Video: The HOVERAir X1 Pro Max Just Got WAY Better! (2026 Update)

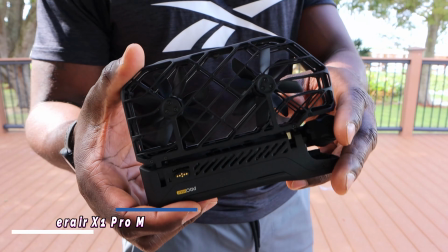[0:00]
So when I first reviewed the X1 Pro Max, one of the biggest strengths was how easy it was to get cinematic
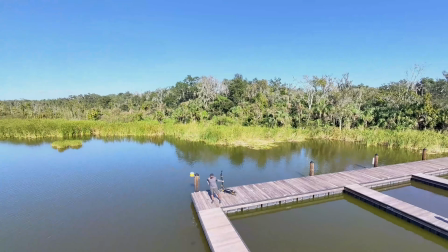[0:07]
footage without needing any drone piloting skills or piloting license.
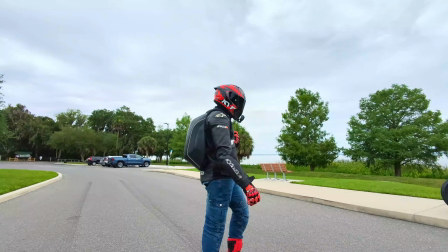[0:11]
But today, thanks to firmware updates,
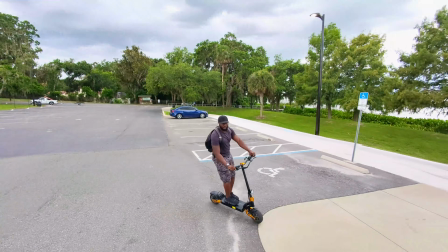[0:14]
the X1 Pro Max now offers more than 15 intelligent automated flight modes right out of the box, and honestly,
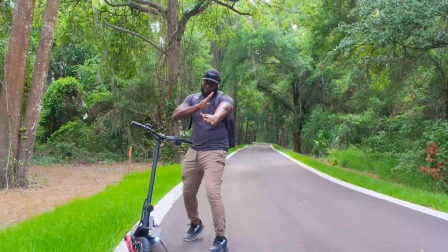[0:20]
this is where this drone has evolved the most.
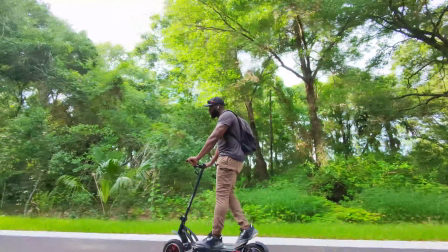[0:24]
These are the modes that can genuinely make your footage look like it was shot by second person.
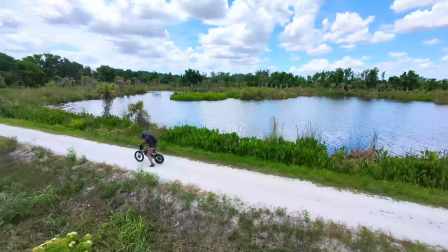[0:30]
So today we're going to jump into some of the standout features that has been pushed out to the X1 Pro Max since launch date,
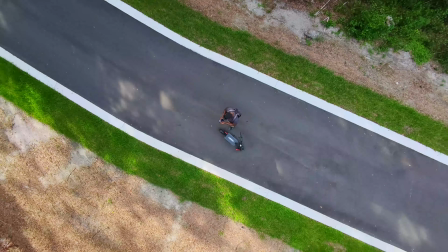[0:35]
and why these makes this my go-to device when I have to record myself,
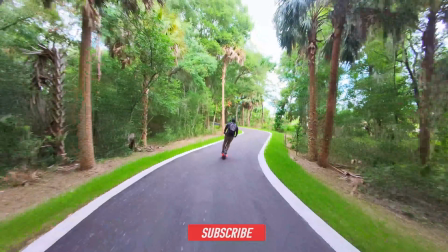[0:40]
especially doing outdoor videos. So we're going to jump right into it. If you're new to the channel, subscribe, smash the notification bell.
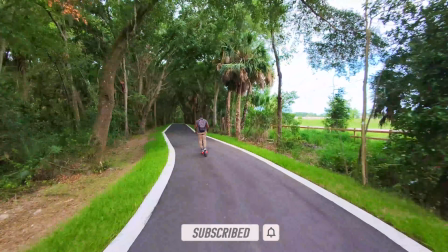[0:46]
Let's go.
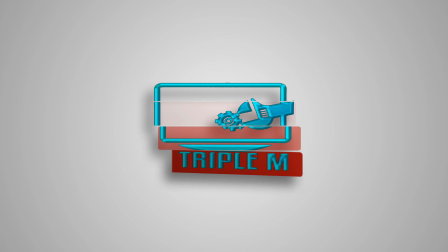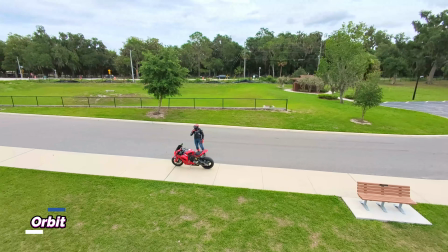[0:53]
So let's start it off with orbit mode. Now, this mode creates one of the most classic drone shots possible.
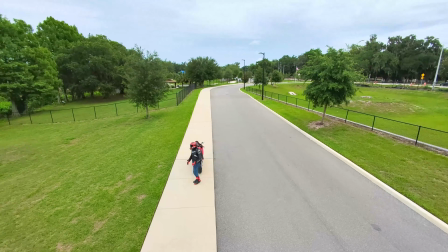[1:01]
The drone circles around you while keeping you perfectly centered in frame.
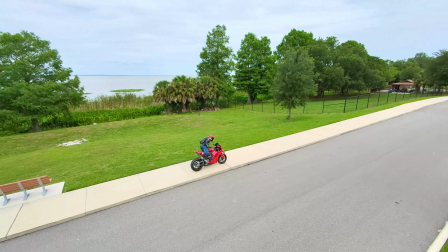[1:05]
And the reason this shot works so well is that it instantly adds movement and scale to your footage.
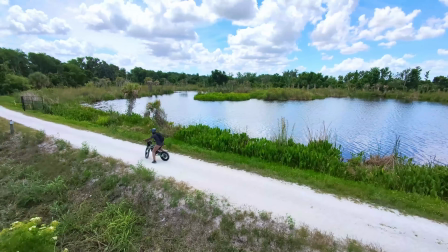[1:11]
Now, whether you're standing on a mountain, overlooking a lake, walking through the park, or just filming yourself at the beach,
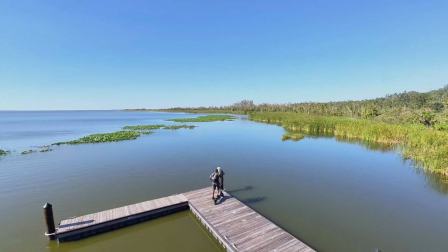[1:17]
Orbit is going to give the viewers a much more better sense of the environment around you. Now, it's at your disposal with a touch of one button.
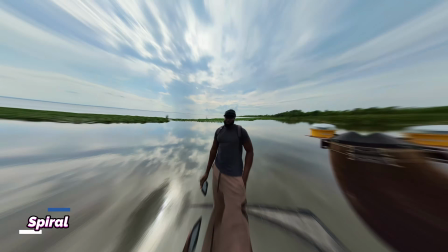[1:24]
So with software update, one of the newest additions is going to be spiral mode, and you'll definitely notice the difference between this and the traditional orbit.
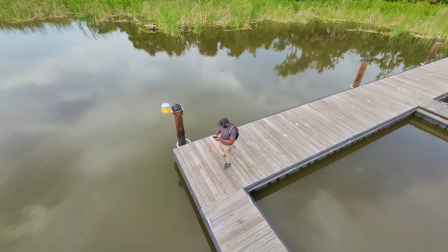[1:32]
How this works is the drone circles around you while slowly climbing higher into the air,
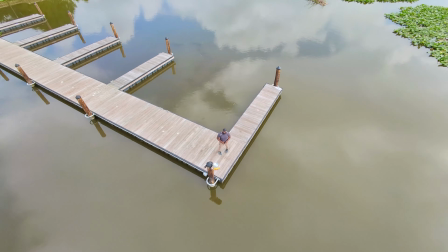[1:37]
and once it completes 2 circles while ascending, then it circles around you 2 more times while descending.
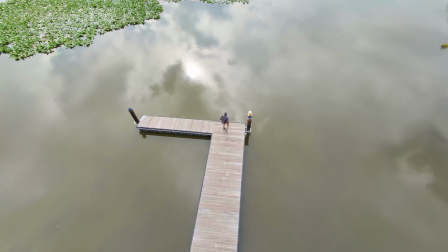[1:44]
Now, the results of this is going to be really cinematic. It's almost like the drone is revealing the entire landscape around you.
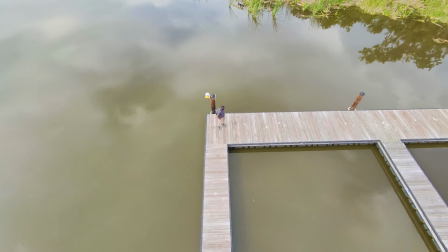[1:51]
So for this shot, if you're filming travel content, scenic locations, hiking trails, or even just showing off a cool location,
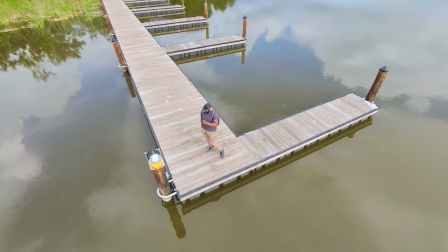[1:58]
spiral mode creates a shot that looks way more expensive than it should be.
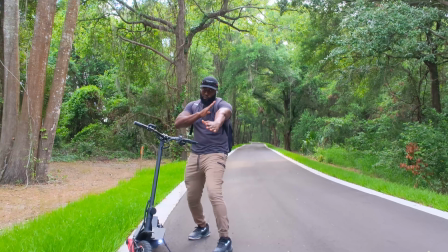[2:03]
Now, one of my favorite new additions is one that's been used for years in Hollywood by filmmakers.
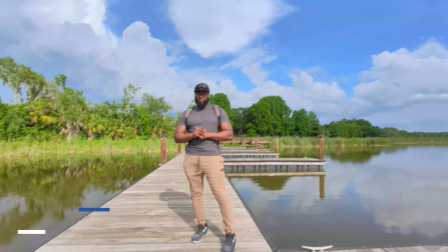[2:10]
This is called Dolly Zoom.
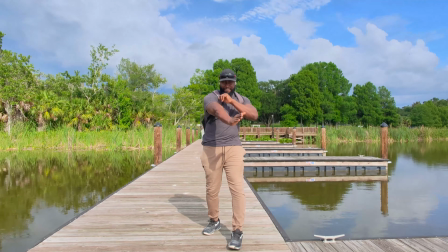[2:12]
Now, in Dolly Zoom, the subject stays roughly the same size in the frame while the background appears to stretch and distort.
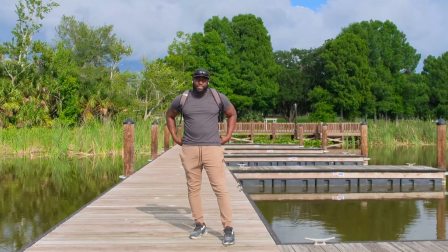[2:19]
Now, the X1 Pro Max automatically recreates this effect by zooming in while simultaneously moving back.
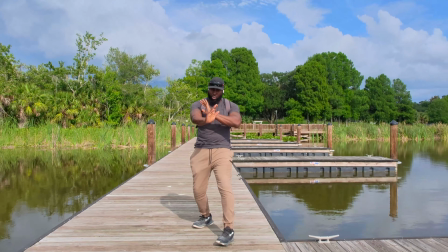[2:25]
As you can see there, this is a great looking shot.
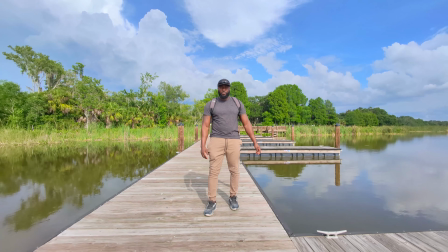[2:28]
It's one of those shots that immediately grabs your attention because our brains just knows that something unusual is happening.
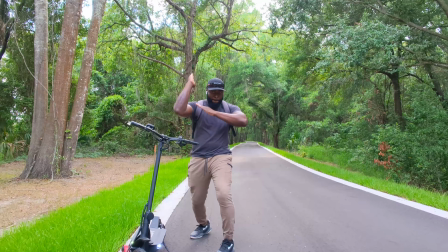[2:35]
So for YouTube intros, social media content, or dramatic reveals, this mode can definitely be fun.
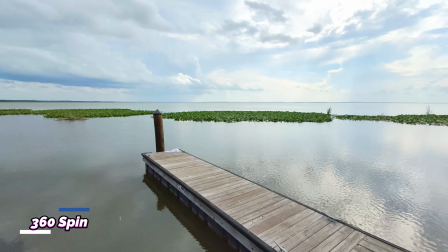[2:42]
Next one is simple but surprisingly effective. Is a 360 spin. Now, this also is a new addition.
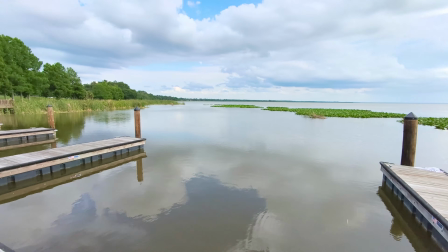[2:48]
Now, what this does, the drone hovers in one place and slowly rotates on an axis.
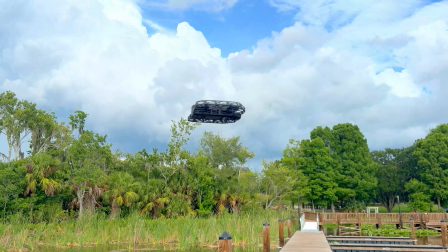[2:52]
Now, unlike the orbit mode where the drone moves around you, here the drone stays in place and rotates in place to capture everything around it.
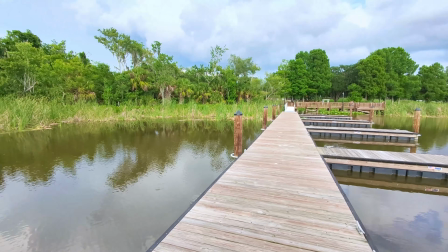[3:00]
Now, this creates a smooth panoramic sweep of your surroundings and works well, especially when you're trying to showcase a location.
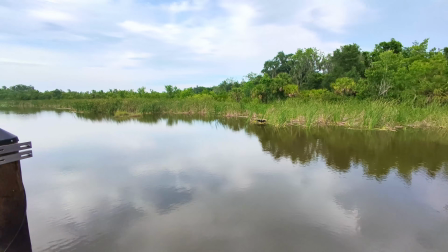[3:08]
So if you're somewhere with great views, this mode can instantly add production value to the video.
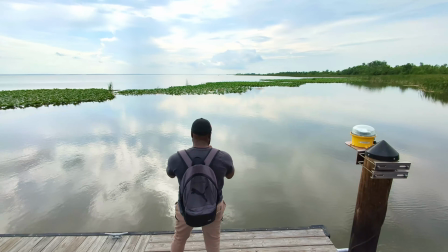[3:13]
Or if you're somewhere where a lot of people and you just wanted to kind of show folks sitting around a table, this can be used in that way as well.
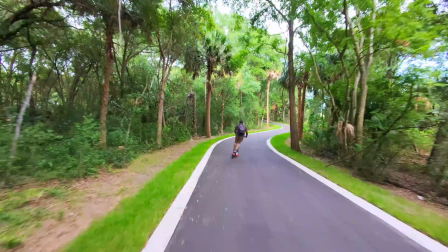[3:22]
So for follow modes for most drones, the autonomous drones are really designed to be outdoors,
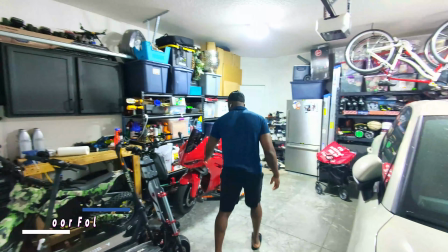[3:27]
but the updated firmware introduced an indoor follow mode that's specifically optimized for confined spaces.
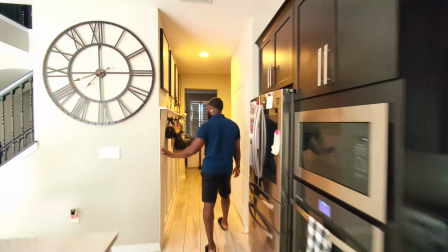[3:34]
So takes advantage of the drone sensors and obstacle avoidance system to track you indoors while being more aware of walls, furniture, as well as obstacles.
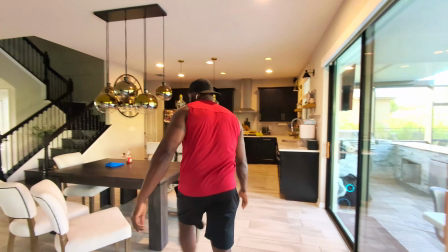[3:43]
So for creators making videos inside your home, your offices, your studios,
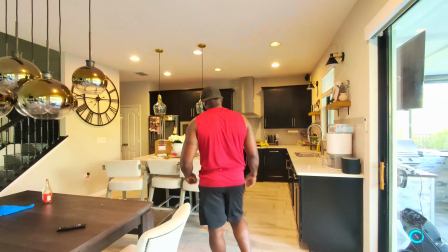[3:48]
gyms, or event spaces, this can be incredibly useful. Angle Track and Dolly Track are still my favorites.
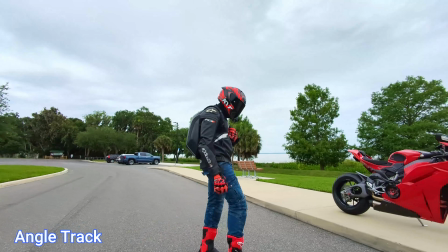[3:55]
Now, while the new modes are fantastic, I still find myself using Angle Track or using Dolly Track the most.
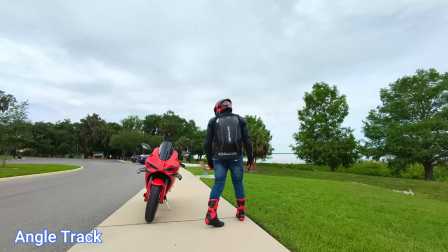[4:02]
Now, these modes feel less like a special effect and more like having a professional camera operator following you around.